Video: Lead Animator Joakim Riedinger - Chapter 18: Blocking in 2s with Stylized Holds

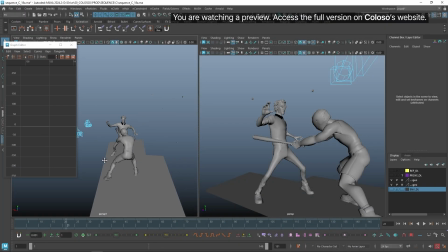6s
Welcome back to a new chapter, and this one is going to be all about
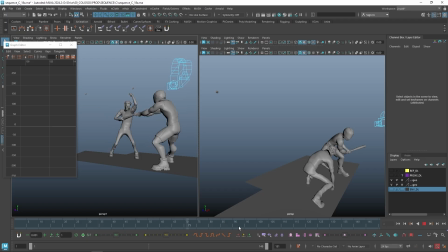12s
turning our animation, the breakdown animation, into a twos animation.
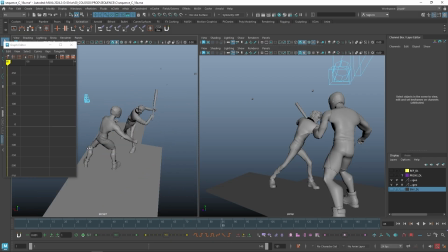21s
We'll go further into this process, and there are many ways how to do that.
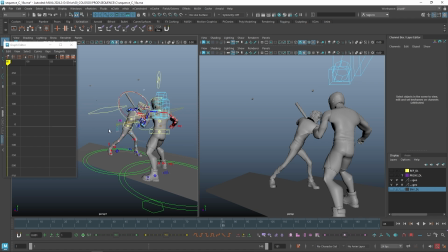29s
If you want to be fast, I will show you my way how to do things. And because we want to give this nice stylized animation, we'll have like keys every twos.
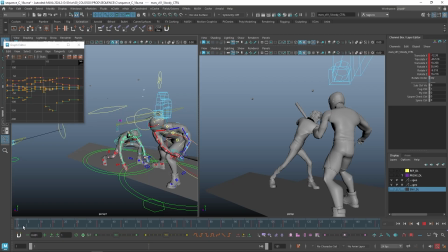48s
And I mean, it's not like a law, it's not something that you need to do, but to give this nice Spider-Verse look, we'll keep one frame every 2 frames.
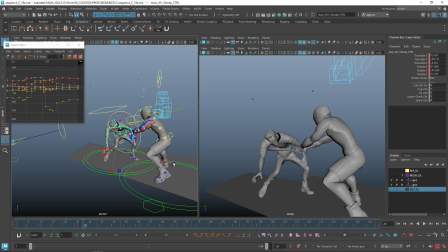63s
So one keyframe every 2 frames. In fast action, we might have things in one. So yeah, let's go a bit further with all that.
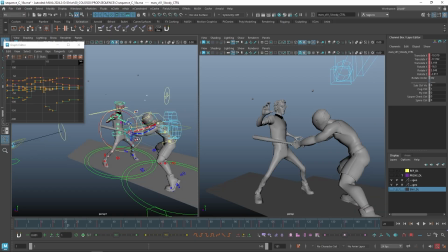77s
But before doing that, I just want to go and add a few keyframes whenever I feel it's important. For example,
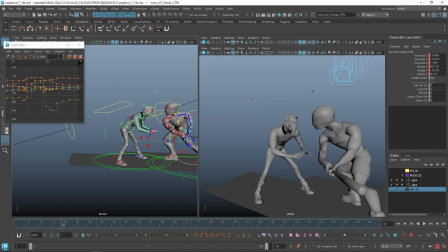95s
those kind of reaction,
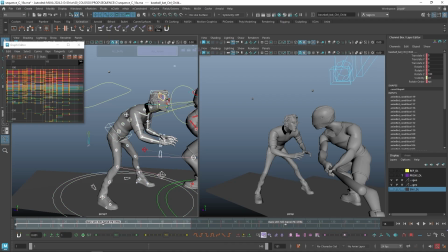101s
I will simply add a keyframe, maybe 2 frames before the impact, because I want him to keep this pose as long as possible.
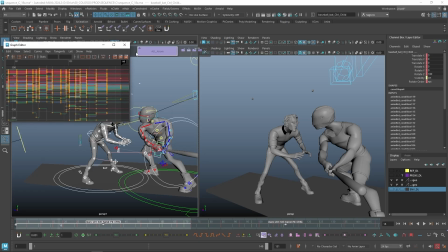113s
If I'm coming here, I select everything
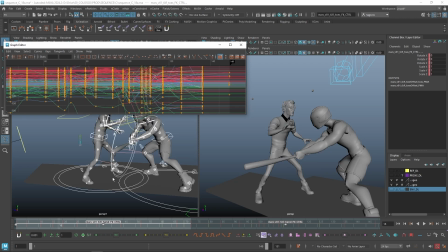120s
and use the auto frame.
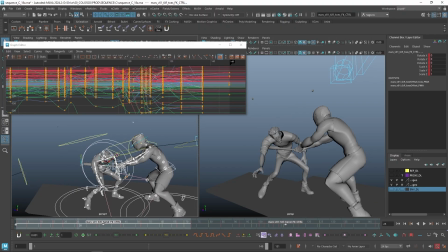124s
You can see that now everything feels floaty because things are happening without my control. Especially here, if we are looking at the impact, the head moves before the impact.
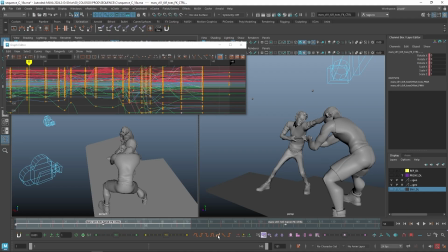141s
So to avoid that kind of effect, let's go back in step. I want to go to each character.
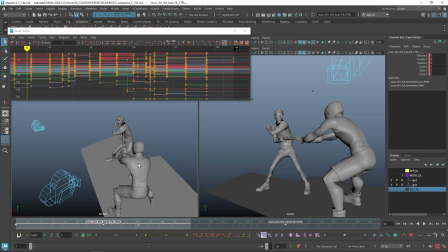154s
In this case, I want to have Buffy, and I will simply add a keyframe here. Okay. That way, if I'm turning everything
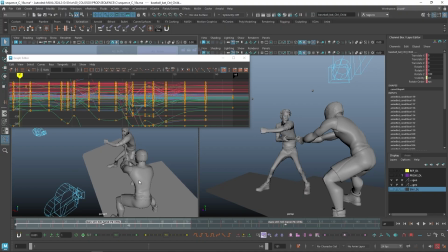168s
with Jerome as well, Jerome will hit and suddenly it reacts, okay? So I'll go through all the big action in the timeline.
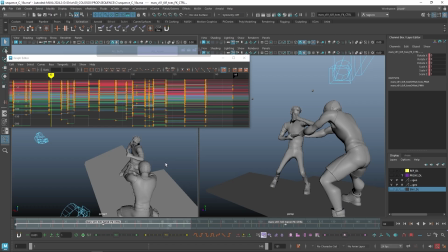187s
Whenever we have like some impacts. Here as well. So I'll come 1 or 2 frames. Buffy will get a keyframe here.
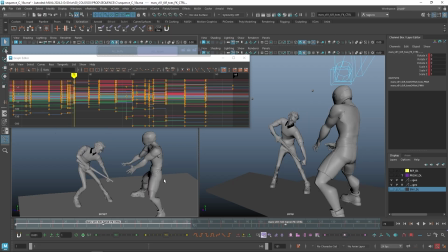208s
Deck. And we have 1. The motion will be that fast that I only use 1 frame for this.
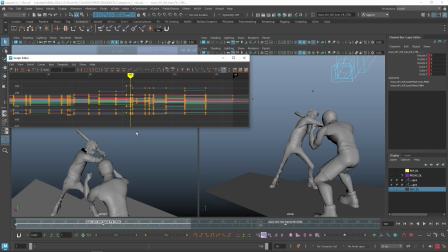225s
So I'm adding a keyframe here. And that's
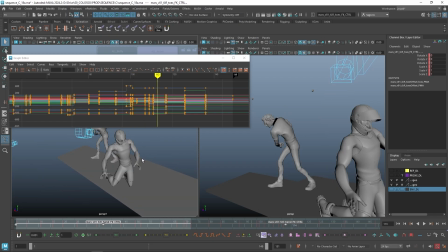230s
one way to prevent that our animation feels floaty whenever we pass everything in spline. Spline, sorry.
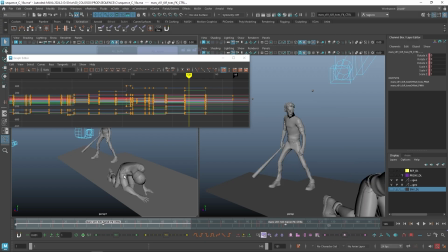246s
In my mind, how I see this action, like him falling, I want him to have like a small stop here.